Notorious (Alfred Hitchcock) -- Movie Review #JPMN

Love, Nazis, and espionage, what more could you want? Released in the wake of the Second World War in the fall of 1946, this $1 million film noir scored $23 million in profit. The original screenplay by Ben Heck is not only dripping with style, drama, and romantic entanglements, and also scored an Academy Award nomination.
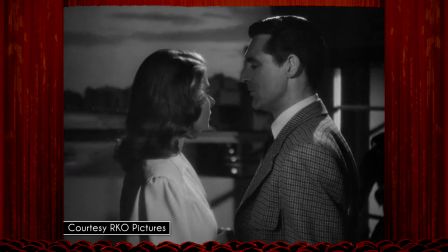A woman is forced out of her comfort zone when she agrees to spy on a group of South American Nazis, by rekindling an old relationship.
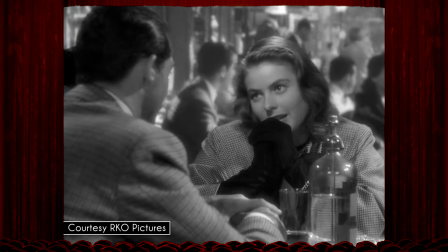Hollywood megastars Ingrid Bergman and Cary Grant play the star-crossed lovers, the four former a reluctant accomplice for the Allies, and the latter is their scorned agency contact. Defending her abilities as a spy by highlighting her promiscuity, Grant reminds his CIA colleagues that she is first, last, and always not a lady.
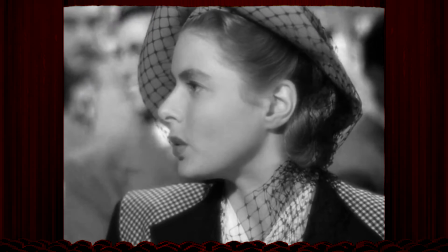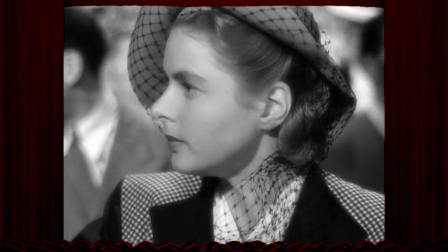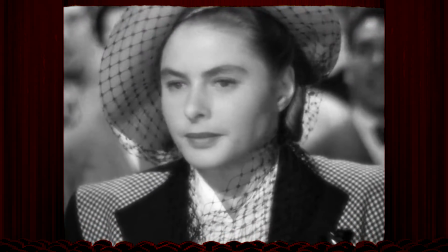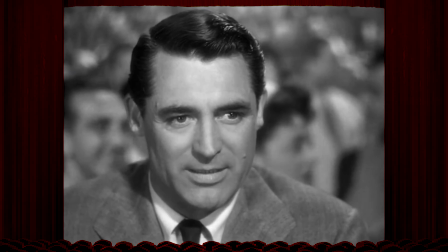The difficult situation they find themselves in naturally leads to plenty of dramatic tension and dangerous liaisons. Like when they deliberately make out for minutes to avoid tipping off their nefarious actions to Bergman's onlooking Nazi prop husband, played by Claude Rains in an Oscar-nominated role.
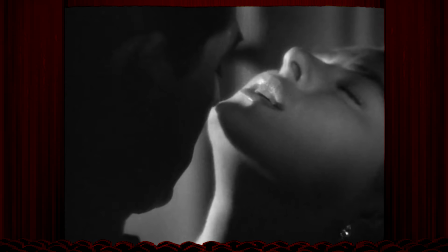It's a particularly intimate scene, especially considering the production code for that era a prohibited kisses lasting longer than three seconds,
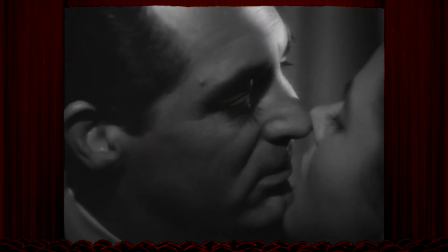something director Alfred Hitchcock got around with cleverly timed interruptions and reaction shots. The clean 4x3 black-and-white frame shows off a number of impressive shots, like a two-story crane move that ends on an extreme close-up of that scene's MacGuffin, a key to the wine cellar.
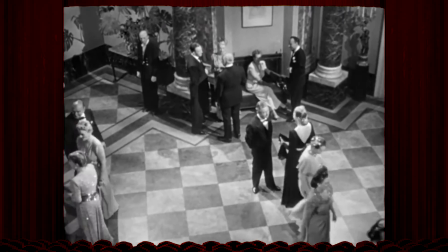We take complicated maneuvers like this for granted today, but seventy years ago it required quite a bit of technical artistry to pull this off. The cat-and-mouse mind games that follow this scene prove why Hitchcock really was the master of suspense,
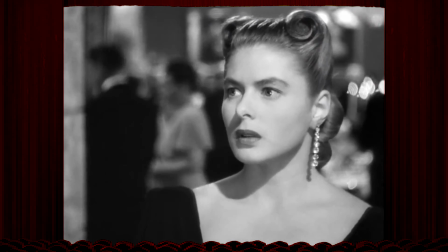as the simple location of a key, or the dwindling number of wine bottles in an icebox elicit real tension and anxiety. The editing is solid as well, like a scene when Ingrid realizes she might have been poisoned,
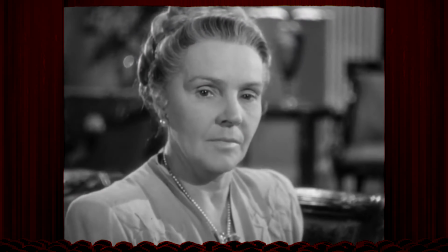each player in the scene performing with emotional duality as the camera deftly cuts between them. Thematically, the movie remains focused on duplicity, love, and trust, which are blended together in an engrossing 101-minute cocktail. Notorious is a carefully structured romance with compelling chemistry and noir drama. That does it for this individual review, but if you'd like to watch full episodes of Movie Night and submit your own reviews to be included on the show, please visit the Jogwheel YouTube channel. My name is Jonathan Paula, and have a good movie night.